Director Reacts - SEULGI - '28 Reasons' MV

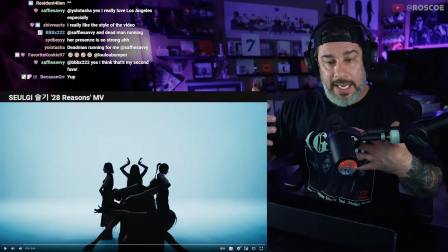[8:17]
In the same pace of us zooming into the dancers with this bass drone that goes
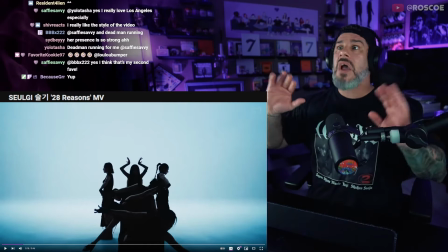[8:27]
and everything comes together.
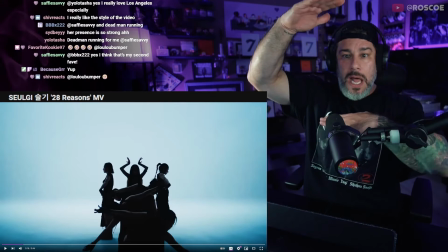[8:30]
Scene A to scene B, letterboxes open, the bass comes in, damn.
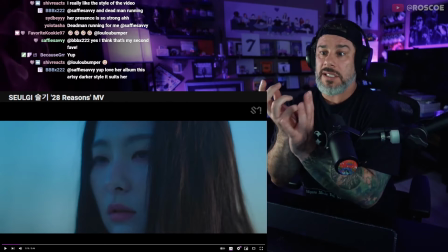[8:39]
And she's looking right at us. She draws us in with these eyes and it just pulls us through the scene.
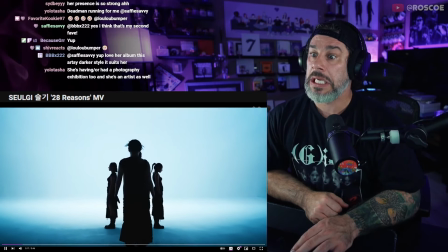[8:50]
God.
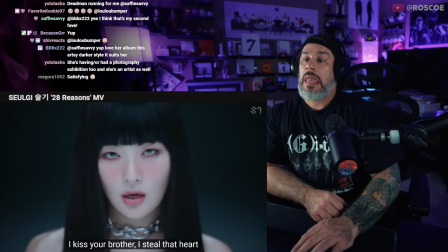[8:54] I kiss your brother.
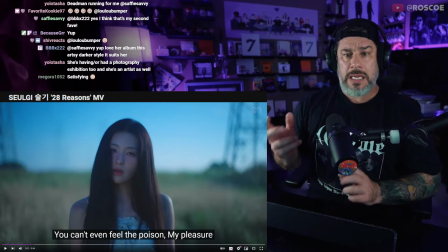[9:00]
And this clock, or whatever that.
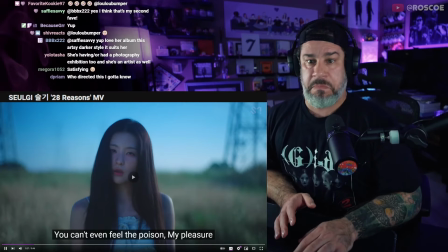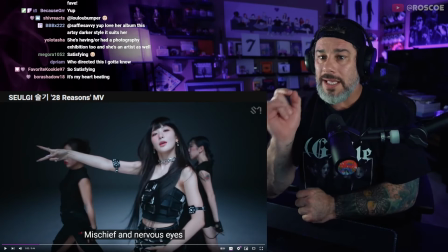[9:12]
It's like in each phase of the song, there is one sound that dominates the entire layer.
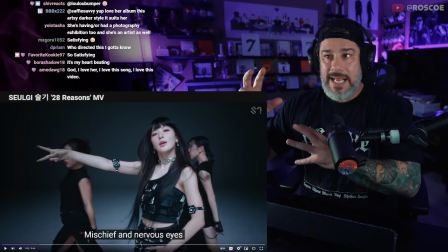[9:23]
But like in a really brilliant way that it doesn't like ruin the song.
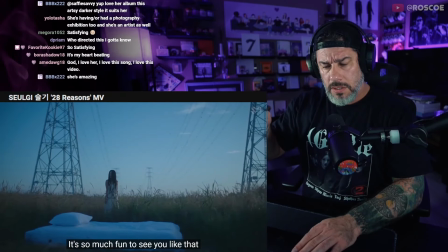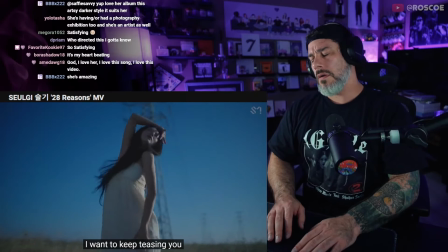[9:37] I'm breaking every rule. 자꾸만 괴롭히고 싶은
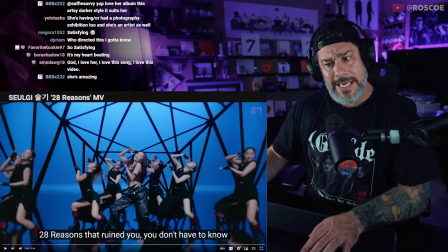[9:45] 걸.
Now, whatever these draws are, I might need to get me some of these. Just kind of pull them up high on the side. I'm digging this look.
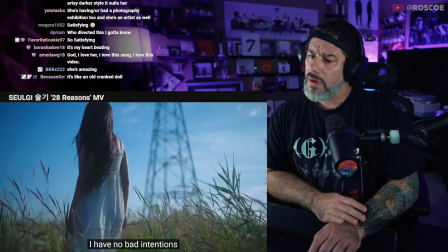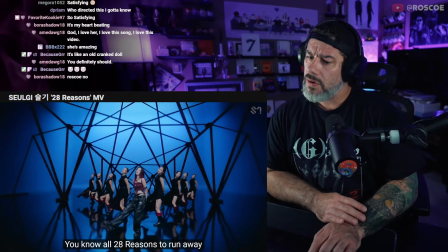[10:00]
Ah.
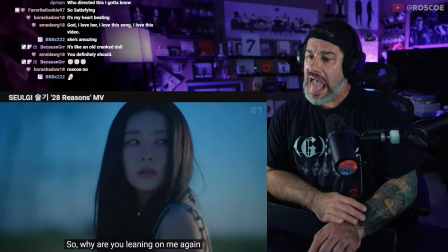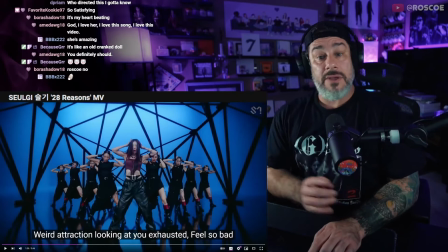[10:09]
Now you hear the whistle?
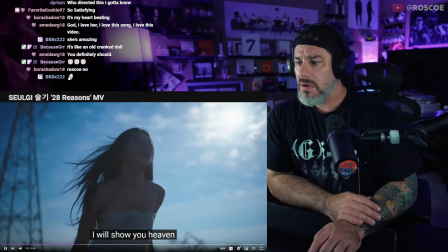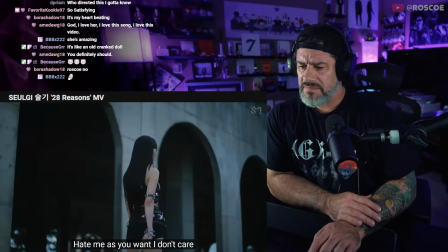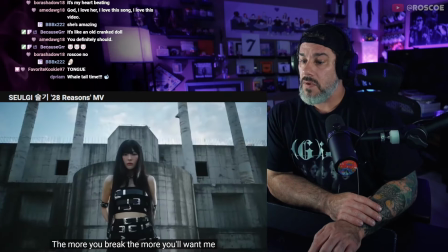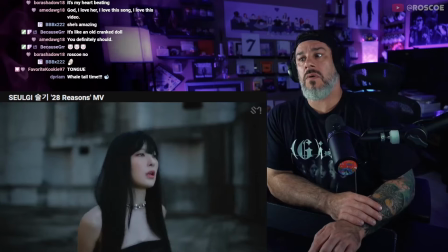[10:25] I steal your treasure. 멋대로 부숴. 잔뜩 안 될 안고래도 웃음이 나.
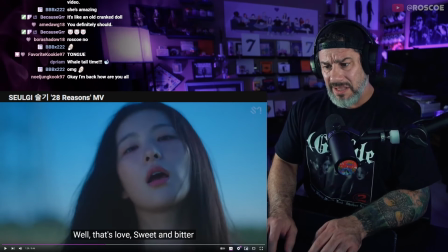[10:35]
Man, and even down to the locations, these, like,
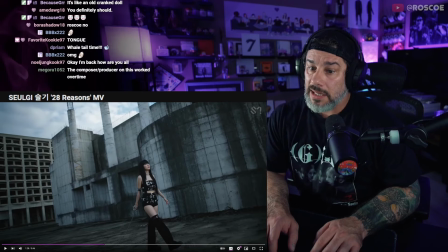[10:43]
I actually don't even know if it's real. Like, it looks real, but this could absolutely be VFX.
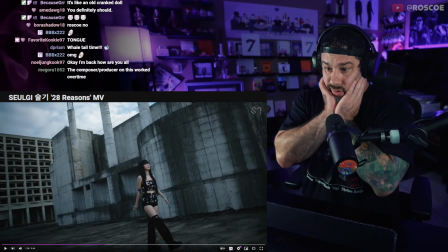[10:52]
This could be fake. Either way,
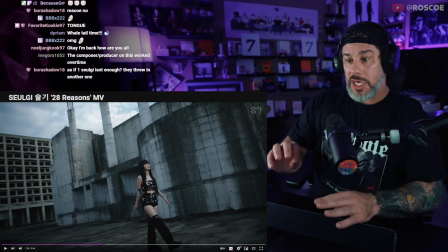[10:57]
regardless, the cold feel, the chain, the change that we see in her between scenes.
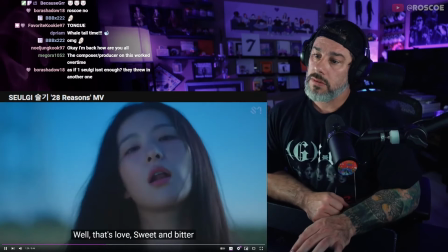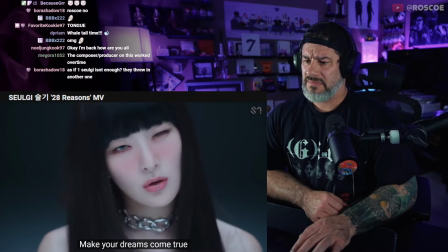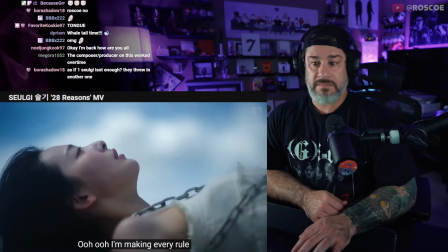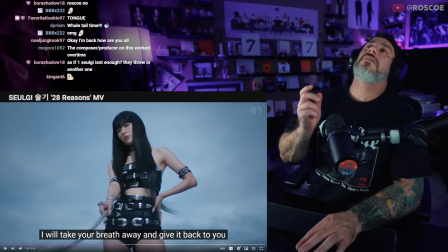[11:22]
See, and this is really clever.
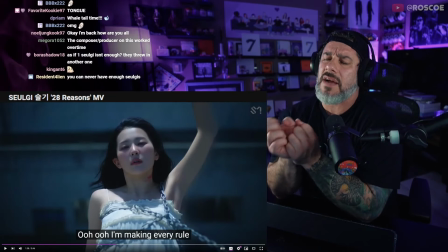[11:25]
It's the nuances that make this stuff so good when it's done perfectly.
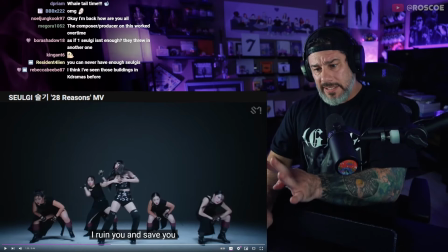[11:33]
We go from, now we have a little bit of a transition, a little bit of a journey, because we go through this dancing scene,
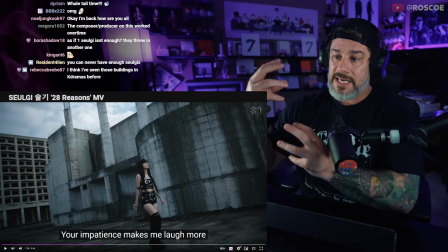[11:40]
but we went from this very cold industrial space. Okay, listen.
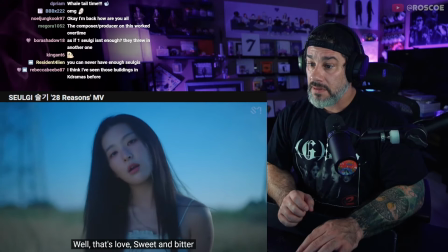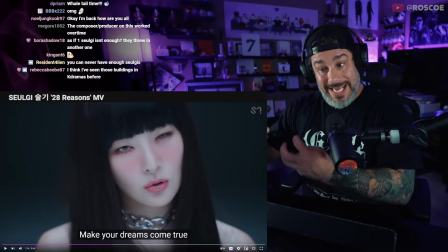[11:52]
There's a harshness to her voice at this point.
Dreams come true.
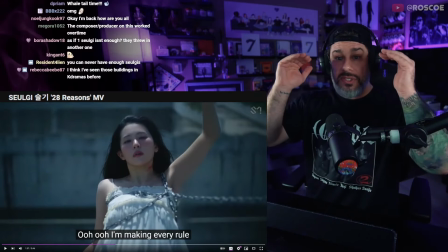[11:59]
Now you feel how the softness of the voice
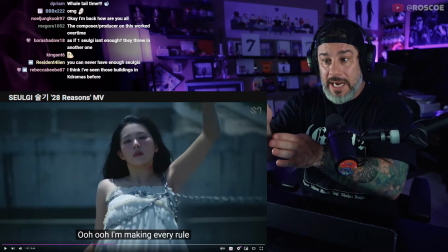[12:03]
increases while we cut to this shot of her being very soft now.
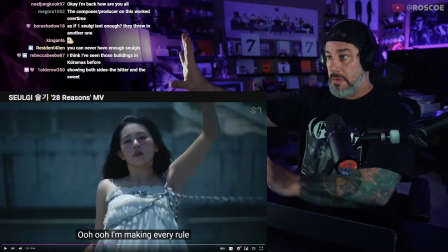[12:09]
Audible, visual. Huh? Huh. Oh, comes together.
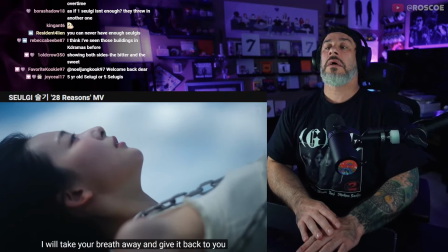[12:15] I'm making every move.
Yes. Yes.